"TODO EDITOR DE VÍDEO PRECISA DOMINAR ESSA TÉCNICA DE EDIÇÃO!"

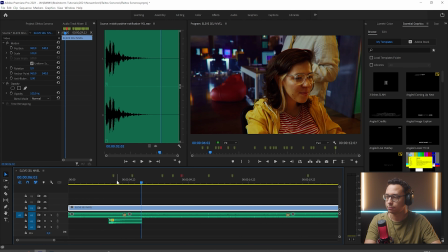953s
Beleza Agora, perceba que o chefe dela vai começar a entrar Então tá na hora da gente colocar aqueles passos Vamos vir aqui E procurar pelos passos Aqui ó, vamos ouvir eles aqui primeiro Sempre que eu tô fazendo a edição e colocando passos Eu não uso esse mesmo timing Porque perceba que o chefe
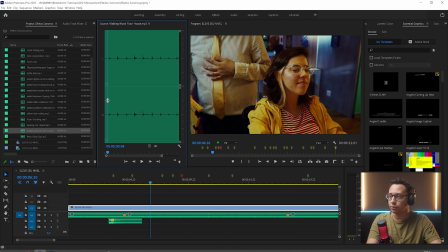972s
com certeza anda mais rápido do que o áudio original Então eu vou pegando cada pedacinho aqui ó E vou usando as teclas I e O Quer ver ó, tecla I pra marcar o início Avanço um pouquinho pra depois do som O pra marcar o final E aí eu trago só esse pedacinho pra
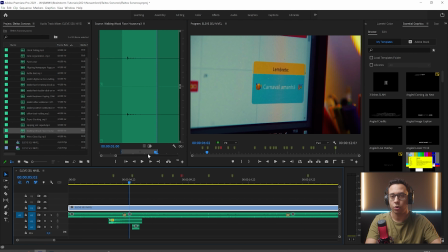988s
cá Porque aí a gente monta o som dos passos junto com a velocidade que o chefe ali tá andando Então eu pego o primeiro, agora eu vou pegar o segundo
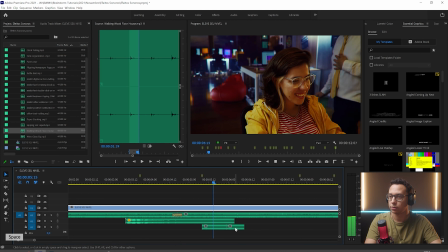1000s
Ó, perceba que ele vem mais rápido, né? Então aqui ó, primeiro Depois aqui já tem que ser o segundo E
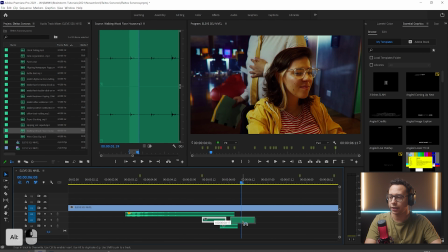1007s
aqui eu vou duplicando mesmo, não tem problema não
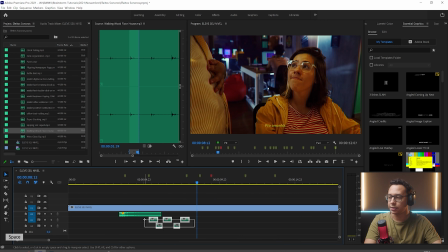1014s
E aí você pode diminuir um pouquinho o volume deles também Eu vou usar agora um atalho de teclado, tá? Que é a tecla fecha colchetes Tá aparecendo barra aqui pra você, mas é fecha colchetes Ou abre colchetes pra você aumentar
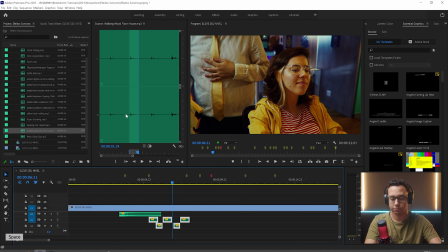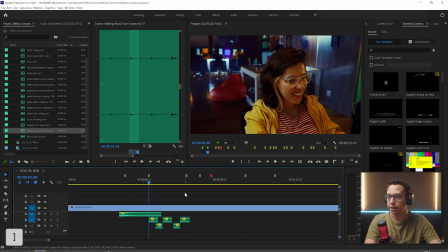1031s
Olha aí
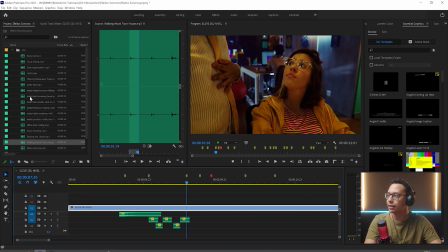1035s
E aqui nesse momento ele coloca os papéis na mesa dela Então vamos pegar aqui o efeitinho do papel E olha só, esse aqui é o efeitinho do papel
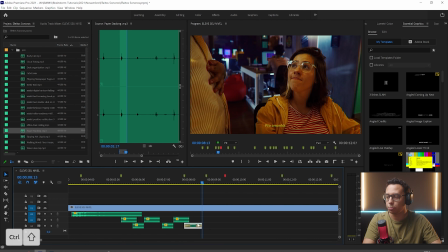1042s
Eu vou adicionar uma transição no começo e no final desse som do papel Só pra gente não ter um corte muito abrupto, tá? Com Ctrl Shift D a gente adiciona E aqui tem o somzinho do tecido e da cadeira se mexendo
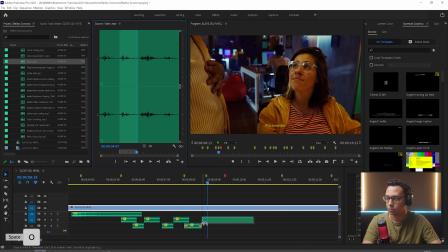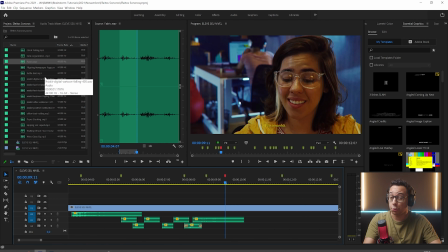1063s
E agora o nosso som não diegético, que é o som do efeito sonoro cartoon. Eu baixei um aqui bem legal.
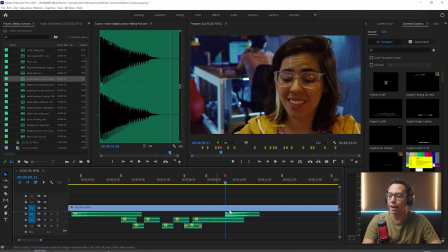1072s
Esse aqui. Vamos colocar ele aqui. Como ele é bem alto, eu vou deixar o volume dele mais baixinho. E vou adicionar um efeito de reverberação aqui. Vamos vir aqui nos efeitos e procurar por reverb.
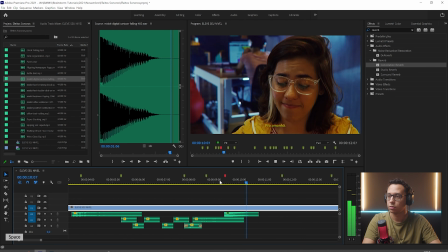1088s
E vamos colocar agora o Studio Reverb. E eu vou colocar mais uma vez o Convolution Reverb. Porque eu acho que vai ficar bem legal. Olha lá. E aqui agora o nosso chefe volta Pra ele sair, né?
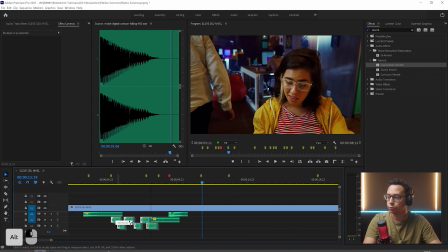1102s
Então vamos trazer os passos Dele de novo pra cá Vou duplicar isso aqui e vamos ver se ele vai Andar na mesma velocidade Como ele saiu Então ó, esse último aqui eu vou deixar Mais baixo do que o normal Olha lá E aqui ela começa a folhear o papel
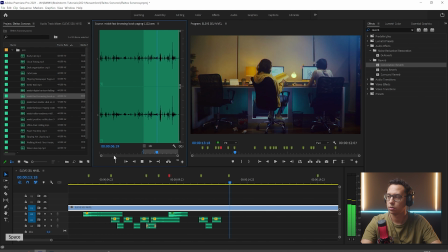Trazer isso pra cá, diminuir bastante o volume
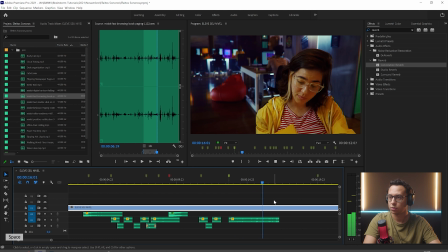E aqui ela volta a trabalhar Bom, você entendeu o princípio de como você vai colocando os efeitos aqui Uma questão de timing, saber exatamente quando o efeito entrar Volume, para você saber o quão perto que o objeto está Quanto mais perto, mais volume Quanto mais longe, menos volume E também adicionar alguns efeitos criativos Para você gerar uma ambiência Fazer com que as coisas fiquem mais legais Eu vou terminar de fazer isso aqui no meu vídeo E volto assim que ele ficar pronto
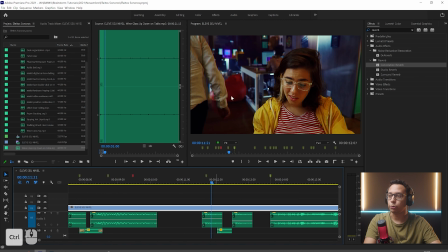1162s
Ah, e um detalhe legal para você aplicar aqui também Perceba que agora o chefe está andando do lado esquerdo Sabe o que seria bacana de você fazer? Usar o efeito de pan Que serve justamente para você colocar o som mais para a esquerda ou mais para a direita Eu vou usar ele aqui, esse panner E jogar ele mais para a esquerda Esse cara aqui também
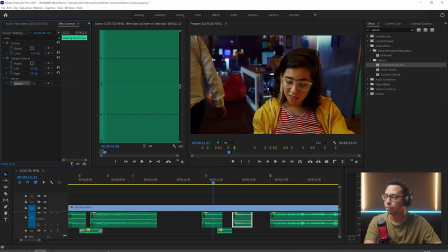1182s
E esse último aqui também Que aí o som dos passos vem mais de um lado Da mesma forma,
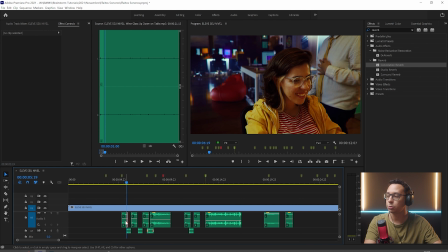1188s
quando o chefe está chegando aqui, ele vem do lado de cá A gente pode colocar então o som mais para a direita